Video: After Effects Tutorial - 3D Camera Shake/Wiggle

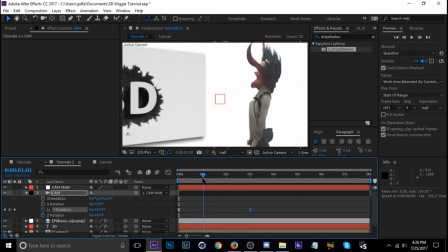(8:20)
Okay, I think our rotation is just a little bit too high. So let's bring that down to like 70.
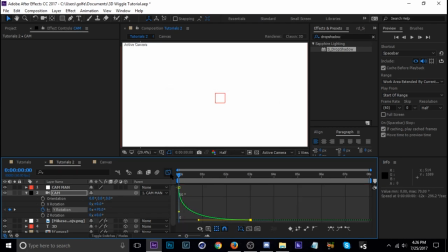(8:26)
But it, like, obviously it's just depend on your taste and what you're trying to get done. But yeah, see now Mikasa's like not really visible.
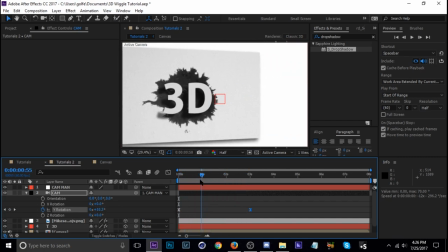(8:35)
So we can adjust the scale.
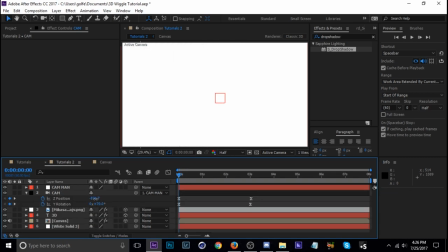(8:37)
Excuse me, not the scale, the position some to where it's not so much.
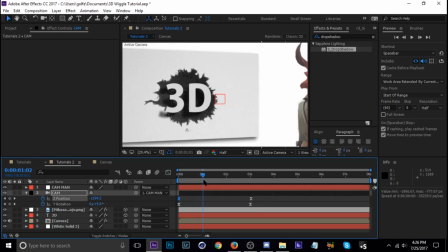(8:47)
Okay. Yeah, I like to turn the rotation back up.
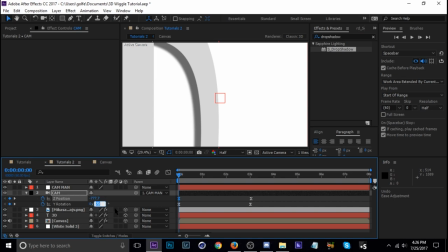(8:52)
But yeah, as you can see, that's pretty much all there is to it. I did do a couple more things to add detail to the scene.
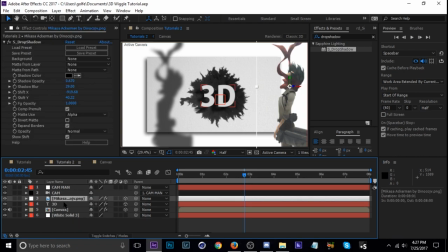(9:01)
Like with Mikasa, I did duplicate her and then get rid of the drop shadow on the bottom one.
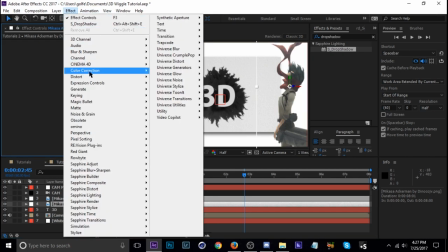(9:08)
And I changed the bottom layer to a black version of her.
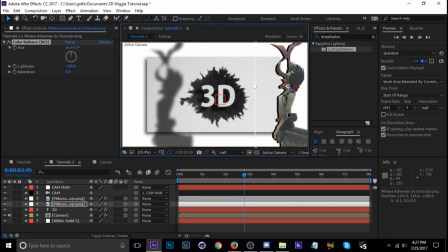(9:15)
So I changed the lightness all the way down and then just shifting her to the side like that,
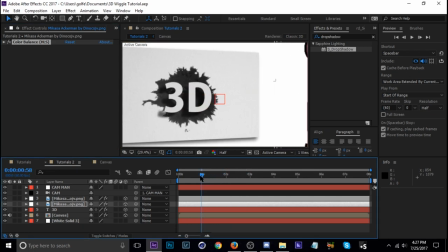(9:21)
and that just adds another little bit of detail, a little more depth to the scene.
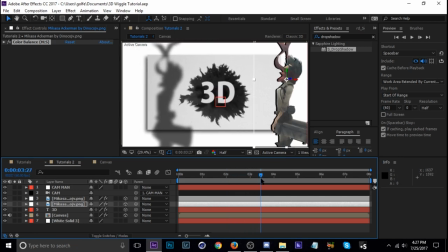(9:26)
And you can see she's kind of coming off of the into the composition there, so I'm just gonna scale her up too.
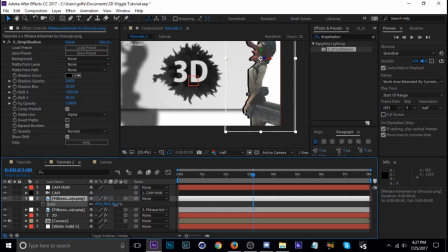(9:34)
Let's parent these. But yeah, that's really all there is to it. I hope I explained everything okay.
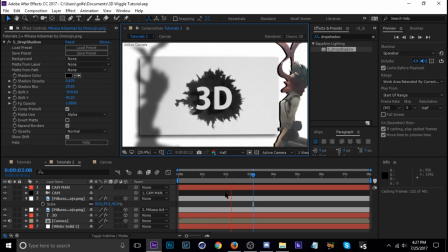(9:42)
It's not really too hard to grasp once you understand what you're doing. But if you have any questions, you want me to revisit this,
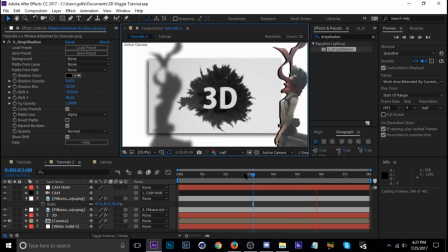(9:49)
just hit me up with a comment or a message anywhere on Instagram or Twitter or something, and I'll try to address it.
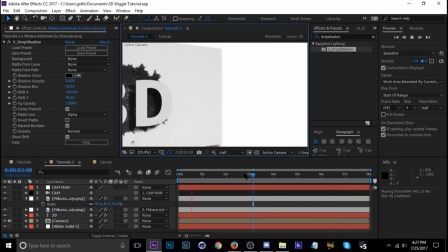(9:55)
But yeah, leave a like if you guys enjoyed.
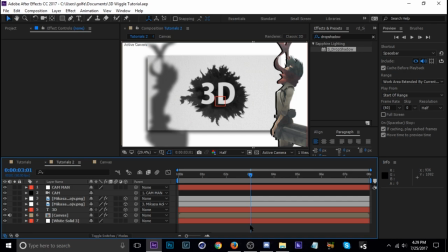(9:58)
Leave some suggestions if you have any, and I'll see you guys next time. Okay, one thing I did forget to mention is how to use aperture with the camera, which basically adds a little bit more realism.
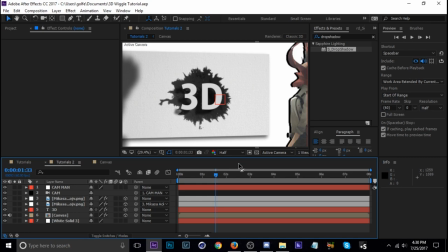(10:10)
So when things get closer to the camera, they blur, and when they get further, it comes into the right focus. It's really easy. All you do is go to the cam, drop down arrow, let's close that.
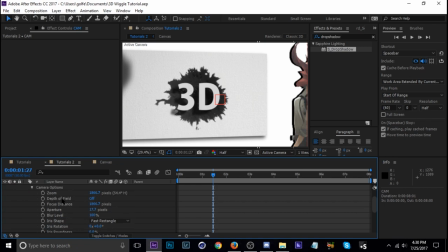(10:21)
It's camera options. Then you have to change the depth of field to on, and then the aperture right here. So if you turn that up, you can see the things that are close to the camera are blurry.
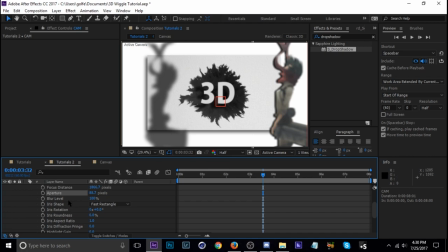(10:34)
And then when it comes to the view, it'll get clear, but sometimes you have to just keyframe it like that.
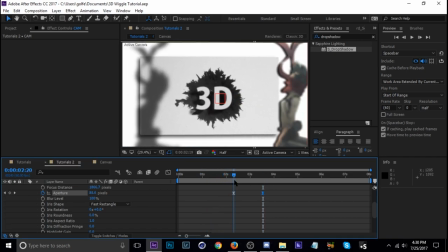(10:43)
So it'll be blurry when it's close, then when it gets further away, comes into view.
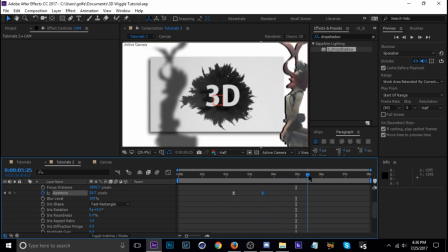(10:48)
That's really all there is, but yeah, leave a like if you guys enjoyed. See you guys next time.